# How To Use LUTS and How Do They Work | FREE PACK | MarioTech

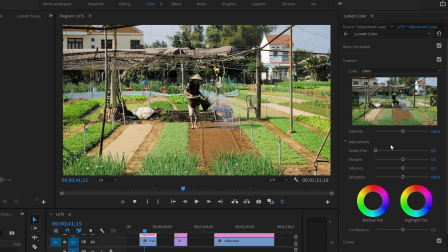Then here, where it says adjustments, it's telling you that you can actually keep doing adjustments. So you can actually add a little bit of faded film, so it makes it like a little bit vintage. You can add a sharpen, maybe vibrance, saturation, maybe I'm gonna take a little bit off, and I think I'm pretty happy with that.
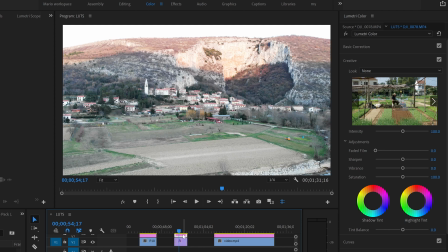Now we go to the second option, the second video. Remember, adjustment layer. Now this is a drone footage, it's very nice. I film it very close to where I live.
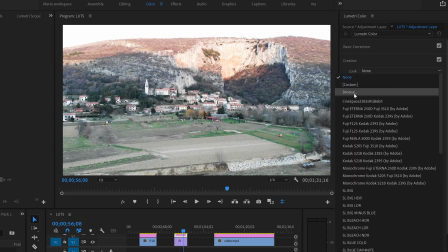Now what we do, let's look for the same way, none, browse, and I think I'm gonna use warm vintage here.
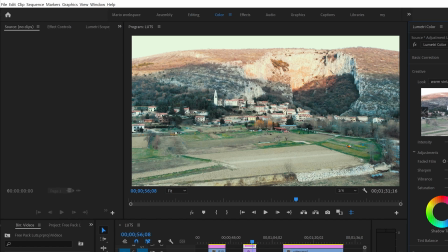Ah, I like it a lot. So I'm gonna add actually a little bit more.
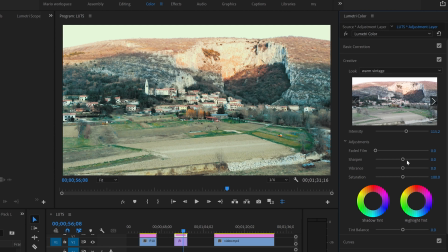Then faded film, I'm not gonna add. Sharpen, yes. Vibrance, yes. And color, yes. There you go. I like it. I like it a lot. Very easy. As you can see, this is very easy.
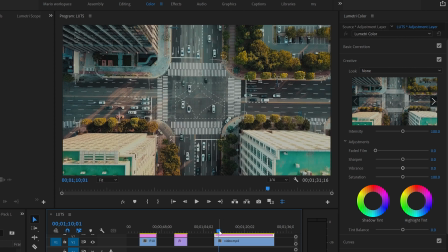Now let's go to the third example. Remember, adjustment layer. This is a simple video, a drone just going towards the streets.
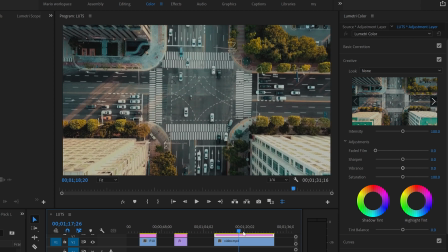And it looks very nice.
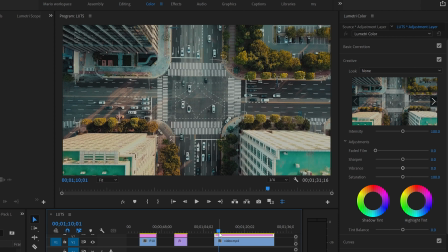And because of the colors of the video, you can say that you can use it basically in any kind of a movie or short or video you want to use.
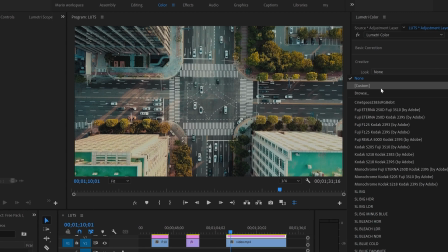It's nothing special with the video. But what happened if we come here and we choose now cold?
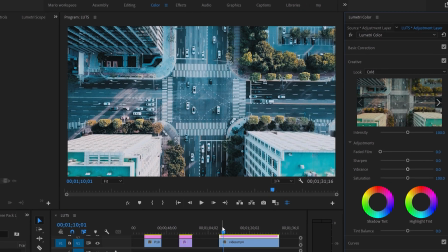Oh, now it's different. Imagine if you put like a terrific music here to make like a horror movie.
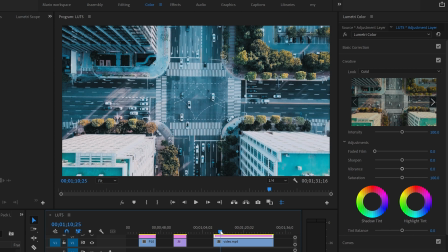It could be very good for an intro for a horror movie. Look at this. You see, it changes. Now it gives you another vibe just because of the color. You just put a different tone. So now actually what you can do also is come to basic correction. You already put the LUT.
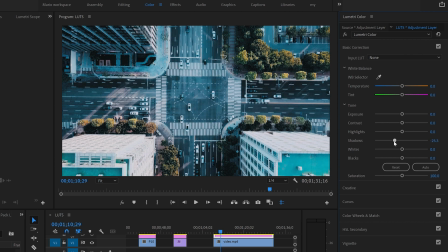You just come to shadows. I wanna add a little bit more of shadows. Oh, now it's more terrific. And the good thing is that you can see that besides you already add the LUT and we are already using the LUT, you can still do changes, not just in creative. You can also do changes in basic correction. You can add curves. You can keep doing changes.
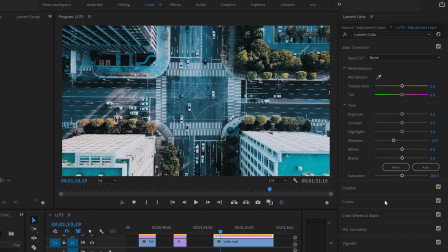So LUTs are actually good to help you to have a good start. And from there, you can adjust depending on the video you are using. Every video is different. So the LUTs are gonna work differently in every video. As you can see, so easy to use LUTs and it's a lot of fun. Now, like I said before, I'm creating more free packs and more tutorials for you. So don't miss out. Just subscribe to this channel so you will be notified. And also, if you want to support me so I can keep creating videos like this, I'm gonna leave you a link in the description where you can literally buy me a coffee. Until next time.